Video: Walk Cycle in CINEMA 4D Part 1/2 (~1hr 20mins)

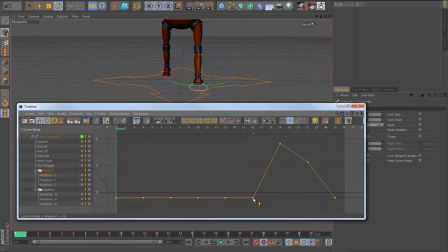I'm going to drag these down. You can see as I drag them down, it's updating the viewport there. If I frame out a little bit, a little bit more obvious. So I'm going to bring it down to say about -10.
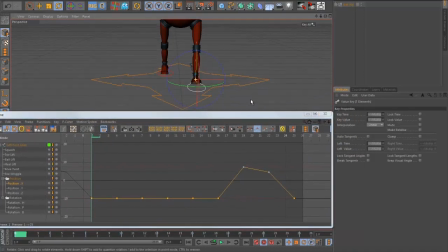And what I can do is you can even actually do this numerically. If you've got a value that looks good on one side and you want to mirror it, I can see it's around 10 there. It's kind of hard to get exactly where you want. What you can do is actually just put in the value there. So minus 10.
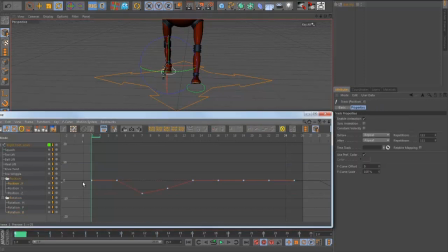And then I can go to this one and click the same keys. So pick these ones in this case. I'm going to make those plus 10. And you can see now those have brought that in. So that's a little bit more natural.
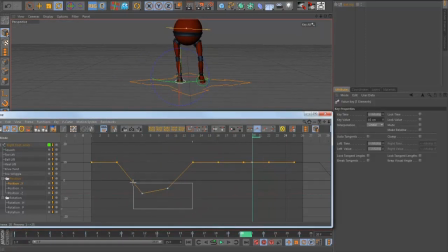I'm finding that this might be a little bit too much now. So what I might do is actually drag this back a little bit as well, say something like that. Let's have a look at that. Yeah. I don't want it swinging out too much. Maybe a little bit more. Bring this down to the zero line. Yeah, that feels good to me.
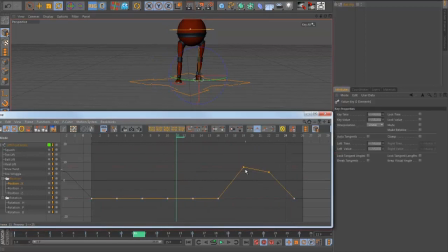So I'll do the same with the other side. So I'll grab these down and bring this one down to the zero line, pretty much. Yeah, so that's good. So again, I'm going to spline this bit because, again, once it's off the ground, I want it to be sort of, you know, sort of smooth motion.
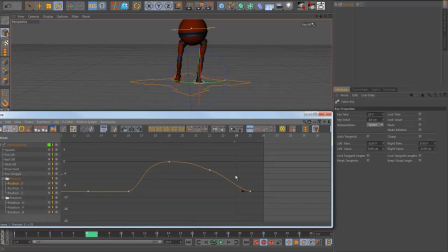So I'm going to stretch this one out. I'm going to fix this one. Smoothen this off. And the same thing with the other side.
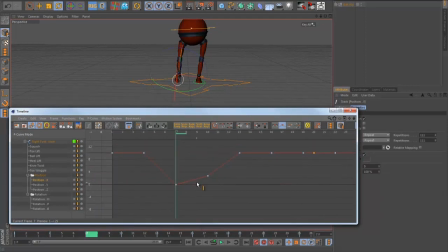Position X. So again, spline these guys. Make the last one linear. Smoothen that. Smooth that out. And this one.
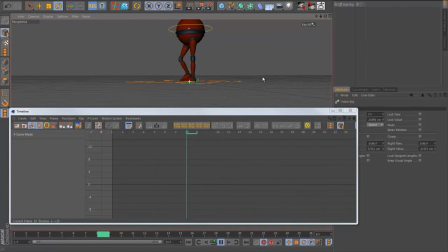Okay, so we're getting there. One thing I'm noticing now is that the spacing, this is an animation term people talk about a lot.
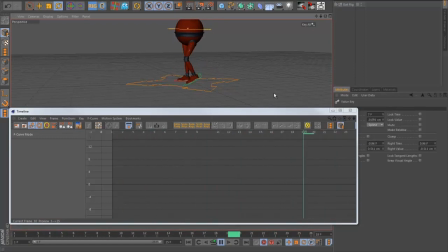Spacing, I covered this in the other video I made for Maxon last year, actually. But basically, spacing refers to how much something moves over a few frames. You know, like the distance it moves for a particular frame. Generally, you don't want it to be completely even.
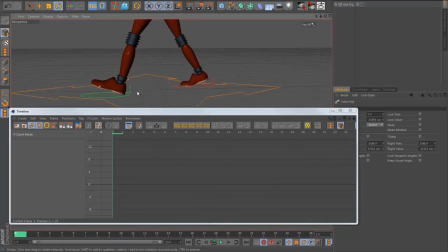So what I'm going to do is I'm actually going to add another couple of keys to the front of the stride and the back of the stride, particularly where it comes off the ground and where it lands on the ground. So if you look at this foot, if you look at it here, I'm actually going to bring up my little drawing tool again, the Annotate Pro tool, which I have here.
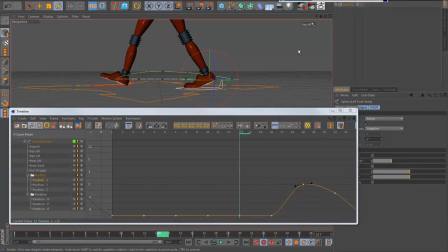This will help me kind of illustrate this a little bit better. I'm actually going to go into a side view.
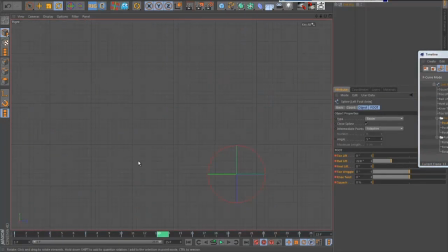I'm just going to hide the timeline for a second. If we look at this back foot here, you can see from frame 13 is on the ground, and then it keeps going to frame 15. That's our down pose, and then it kind of comes up. There's a big change. If I actually just draw a little
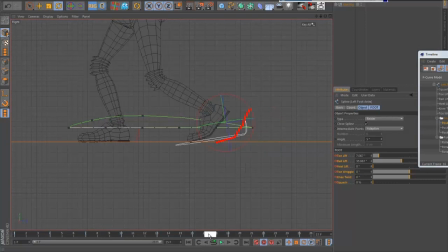kind of mark of where the foot is on that frame, you can see there's a big change from that frame to the next frame, and then, you know, it kind of continues in a fairly linear way from there, and that's not really natural. But, you know, our bodies and stuff will always kind of do the least amount of work that's required.
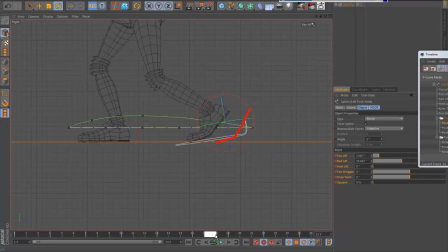That's why it's kind of easy to trip on the pavement, you know, because a lot of times we don't lift our feet up very high. And the other thing, we've got gravity and inertia and weight and stuff like that affecting it. So the foot is actually not going to come off the ground that suddenly.
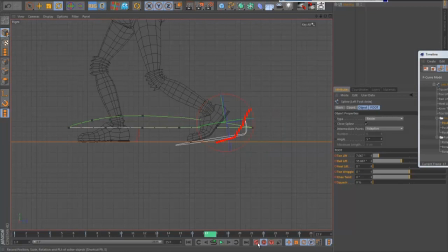So what I'm going to do is I'm actually going to add another keyframe here in frame 17. And I'm actually going to use another little tool I've written. My animation tools. This is my nudge tool, so it's part of the nudge tool. So basically what it does is it allows me to make this key a little bit more like the previous one.
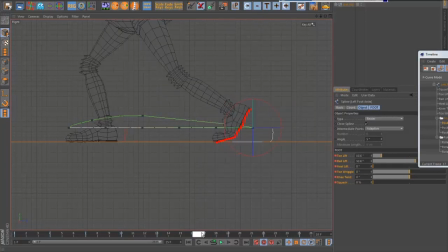So if I press this, you'll see now it's actually pushed it back. So now I'm getting kind of a narrower spacing. So this key is actually more like the other one. And then it's going to come through here. But the other thing I want to do is I want to get a sense that you've kind of pushed off with the toe, which I'm not really feeling right now.